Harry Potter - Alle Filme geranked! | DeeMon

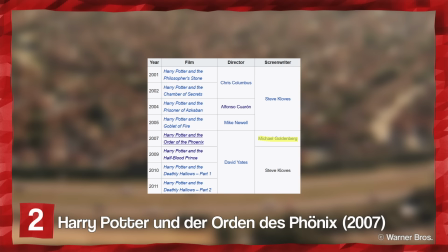(12:25)
Platz 2 Harry Potter und der Orden des Phönix ist der einzige Film der Reihe, dessen Drehbuch nicht von Steve Kloffs,
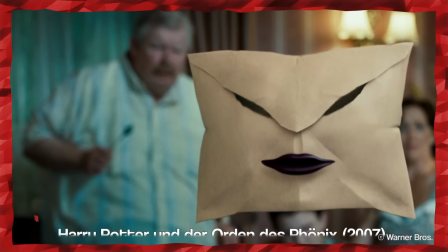(12:31)
sondern von Michael Goldenberg geschrieben wurde und der hat es echt gut geschafft, die Geschichte zu kürzen.
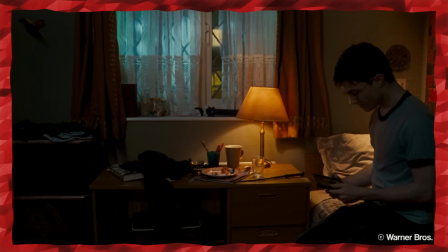(12:36)
Der Orden des Phönix ist das längste Harry Potter Buch, aber der zweitkürzeste Film. Wie geht das?
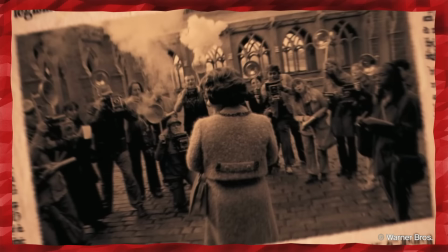(12:42)
Also zum einen wurde natürlich einiges ausgelassen, es wurde aber vor allem intelligent gekürzt.
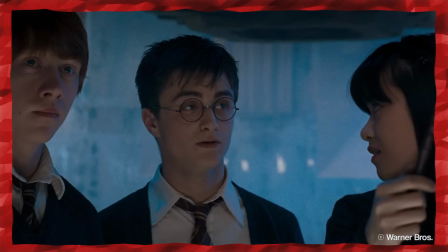(12:47)
So wird hier viel mit Montagen gearbeitet, die viel Information in wenig Zeit rüberbringen, wie die ganzen Regeln von Umbridge oder die Treffen von Dumbledores Armee.
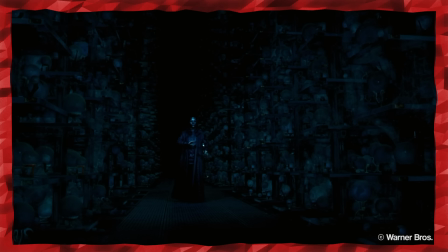(12:55)
Einige Szenen wurden umgeschrieben, wie die Ministerium-Szene, die im Buch um einiges länger ist, weil es da mehr Räume gibt und die Gruppe sich nochmal aufteilt.
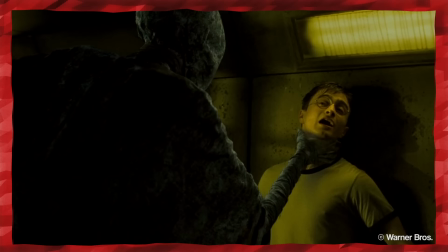(13:03)
Die meisten Kürzungen sind, finde ich, gut gelungen, auch wenn einige Informationen meiner Meinung nach vielleicht doch noch im Film hätten bleiben können.
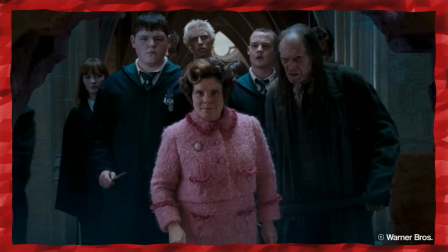(13:09)
Man erfährt im Film zum Beispiel nie, wo denn nun eigentlich die Dementoren am Anfang herkamen und dass der Film einfach Joe als Verräterin hinstellt,
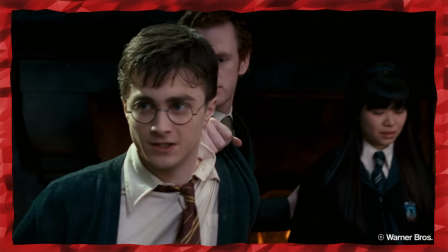(13:16)
obwohl es eigentlich ihre Freundin war, fand ich auch nicht so geil.
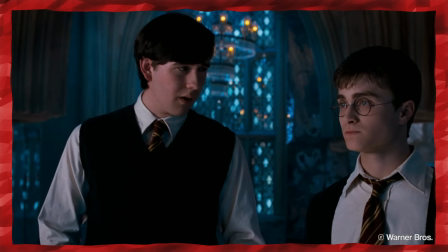(13:19)
Ich kann es verstehen, weil man sich somit die Zeit spart, die es gebraucht hätte, zu erklären, warum Joe und Harry nicht zusammenkommen, aber es ist trotzdem irgendwie gemein.
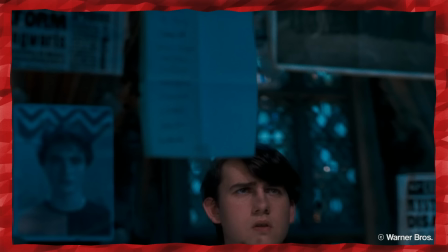(13:26)
Was mir wiederum gut gefällt, ist, dass Neville im Film um einiges besser wegkommt als im Buch und er für die Gruppe wichtiger wird.
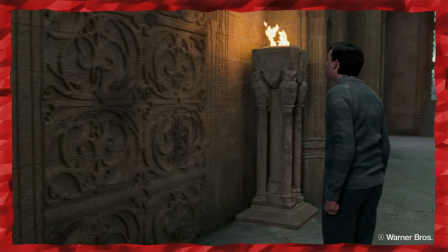(13:33)
Er macht eine Charakterentwicklung durch, die im Buch weniger deutlich ist.
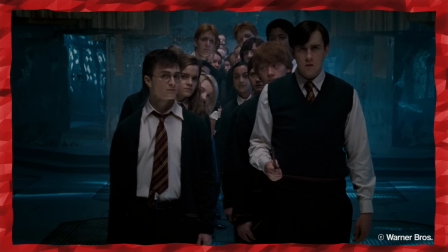(13:36)
Im Buch ist es zum Beispiel nicht Neville, der den Raum der Wünsche entdeckt und im Buch wird Neville im Ministerium von Bellatrix gefoltert.
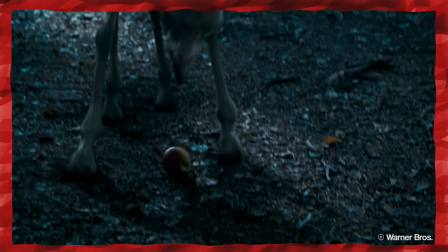(13:43)
Das hat mir im Film dann doch besser gefallen.
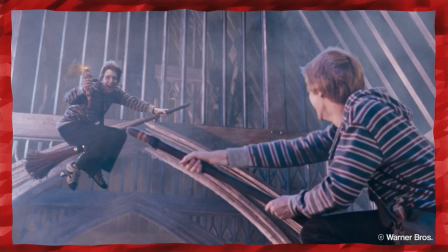(13:45)
Allgemein hat der Film ein angenehmes Tempo und bietet trotzdem die wichtigsten Informationen, auch wenn, wie gesagt, viel ausgelassen werden musste.
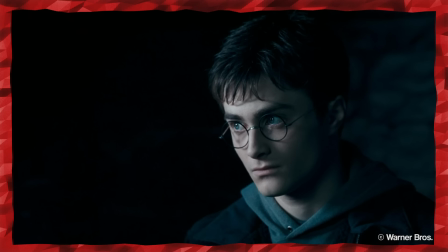(13:52)
Das alles unterstützt zum Teil auch die Aussage des Films, dass Harry nicht alles allein durchstehen muss.
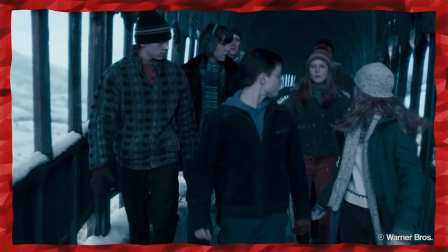(13:57)
Zu Beginn fühlt er sich noch allein, ausgeschlossen und als müsse er die ganze Verantwortung auf seinen Schultern stemmen.
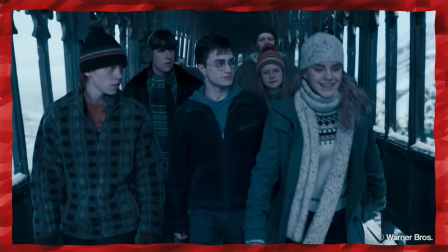(14:02)
Doch im Laufe des Films lernt er, dass er sich auf seine Freunde verlassen kann und er eben doch nicht alleine ist.
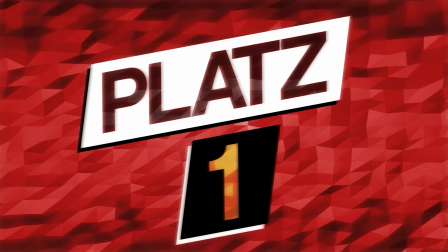(14:07)
Der Film arbeitet das sehr gut heraus und unterstreicht das noch damit, dass anderen Charakteren eine wichtigere Rolle zugeschrieben wird.
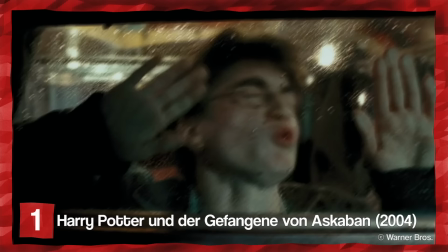(14:14)
Platz 1 Harry Potter und der Gefangene von Azkaban. Ach, was liebe ich diesen Film.
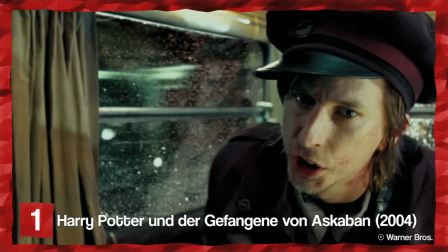(14:19)
Ach, wie geflasht war ich damals, als ich den mit elf oder zwölf das erste Mal sah.
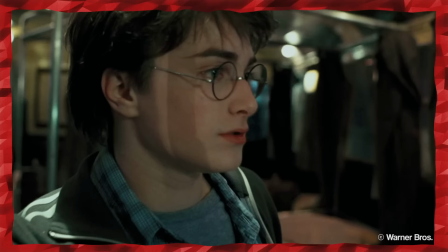(14:23)
Damals konnte ich noch gar nicht begreifen, wie gut dieser Film eigentlich gemacht ist, ich war nur unendlich verliebt in den neuen Look der Figuren und vor allem Hermine.
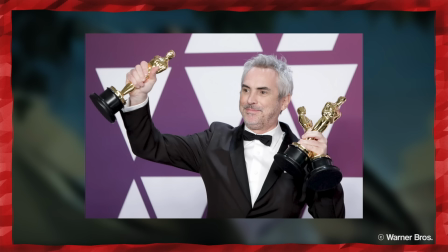(14:30)
Es war plötzlich alles so düster und fühlte sich erwachsener an und heutzutage fallen mir dann zusätzlich noch Dinge auf, die den Teil filmisch herausstechen lassen.
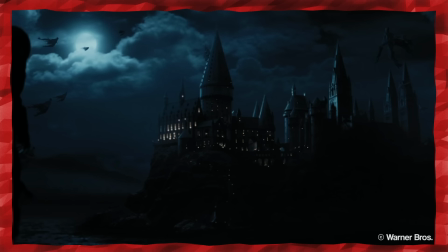(14:38)
Der Regisseur Alfonso Cuaron, ich hoffe, ich habe den richtig ausgesprochen,
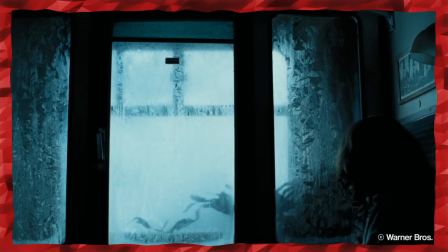(14:41)
weiß das Medium Film einfach zu benutzen und sagt so viel einfach nur dadurch, dass er es zeigt.
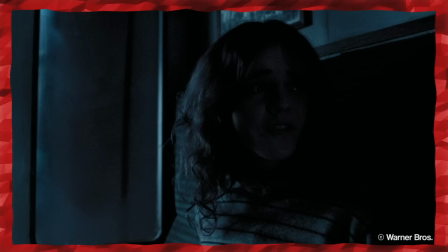(14:47)
Das perfekte Beispiel ist die Szene, als Dementoren in den Zug kommen. Im Buch steht nur, dass es kalt wird, es wird aber nicht gesagt, dass die Scheiben gefrieren oder so.
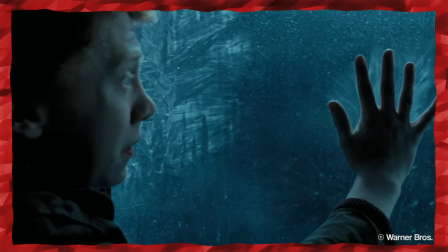(14:55)
Ein anderer Regisseur hätte hier vielleicht auch einfach den Trick mit dem Atem benutzt oder die Schauspieler sagen lassen, oh es ist kalt, aber nicht Alfonso, meine Freunde.
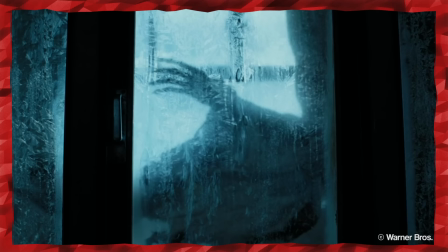(15:04)
Es wird in der Szene nicht gesagt, dass es kalt ist, trotzdem weiß es jeder, der den Film schaut, weil Alfonso es zeigt.
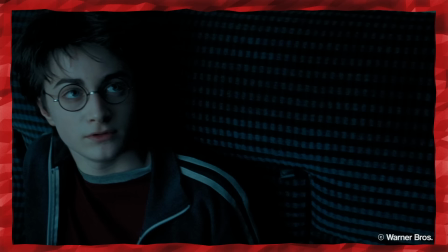(15:10)
Wisst ihr, zeigen. Das, was man in Filmen im Gegensatz zu Büchern machen kann, wo andere aber trotzdem einfach gern alles in Dialogen erklären.
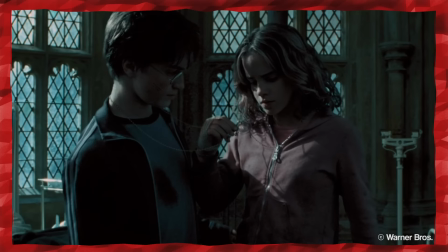(15:17)
Oder noch ein Beispiel. Das große Thema vom Film ist Zeit. Und es wird erst am Ende richtig thematisiert, als sie den Zeitumkehrer nutzen.
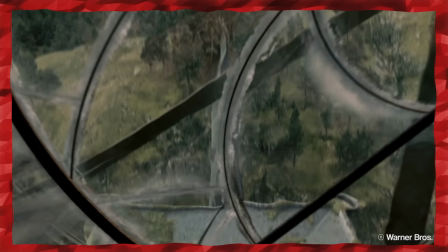(15:25)
Aber Alfonso der Schlingel zeigt uns den ganzen Film über Kamerafahrten durch die Uhr in Hogwarts, sodass Zeit unterbewusst immer schon in unserem Kopf ist.
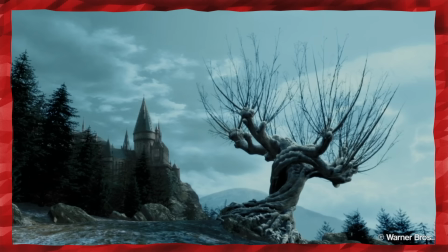(15:33)
Dann verknüpfte das Thema Zeit auch noch mit wichtigen Orten der Geschichte. Die peitschende Weide wird als Jahreszeitenuhr benutzt, die Zeitsprünge anzeigt.
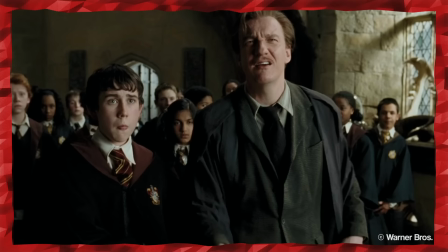(15:41)
Sie ist also auch unterbewusst dauernd präsent und spielt später eine wichtige Rolle.
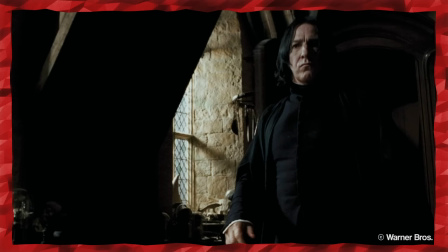(15:46)
Oder schaut euch das an. Der Unterricht von Lupin, in dem sie die Irrwichte behandeln. Ein Monster, das sich in das verwandelt, was man am meisten fürchtet.
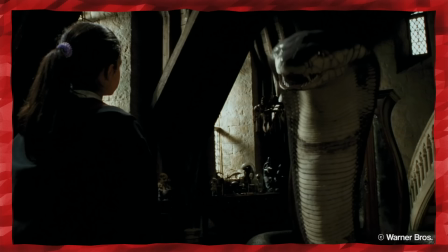(15:54)
Also ein Monster, das für jeden anders aussieht. Wisst ihr, was auch für jeden anders aussieht?
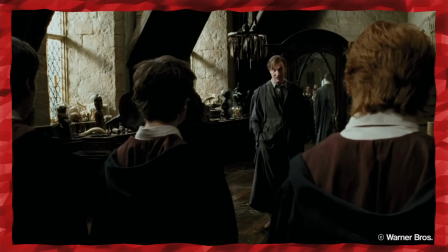(15:58)
Das Spiegelbild. Also geht die Stunde damit los, dass die Kamera durch einen Spiegel fährt, als wolle man sagen, was jetzt passiert, ist für jeden anders und es ist nicht real.
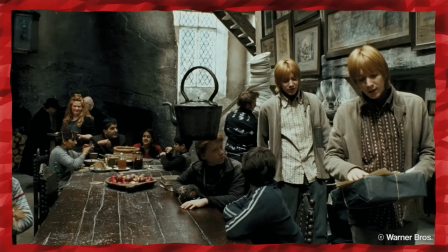(16:07)
Am Ende der Stunde geht es dann in die Realität zurück und es wird aus der Spiegelwelt zurück in die echte gefahren.
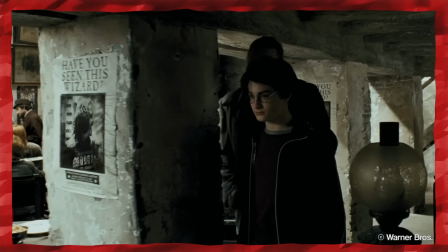(16:14)
Es gibt in dem Film so viele Szenen, an denen man genau zeigen kann, warum Alfonso so ein genialer Regisseur ist.
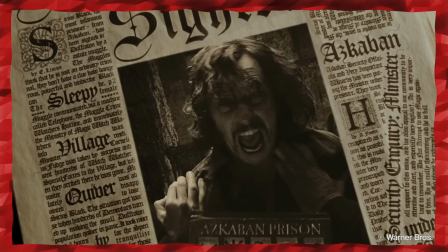(16:19)
Aber das würde einen Rahmen sprengen. So, damit ich auch noch was zum Inhalt des Films sage. Die Geschichte gefällt mir sehr gut, aber vor allem eben, wie sie erzählt wird.
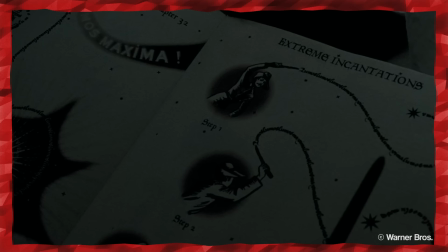(16:27)
Es gibt natürlich auch Dinge, die mich stören.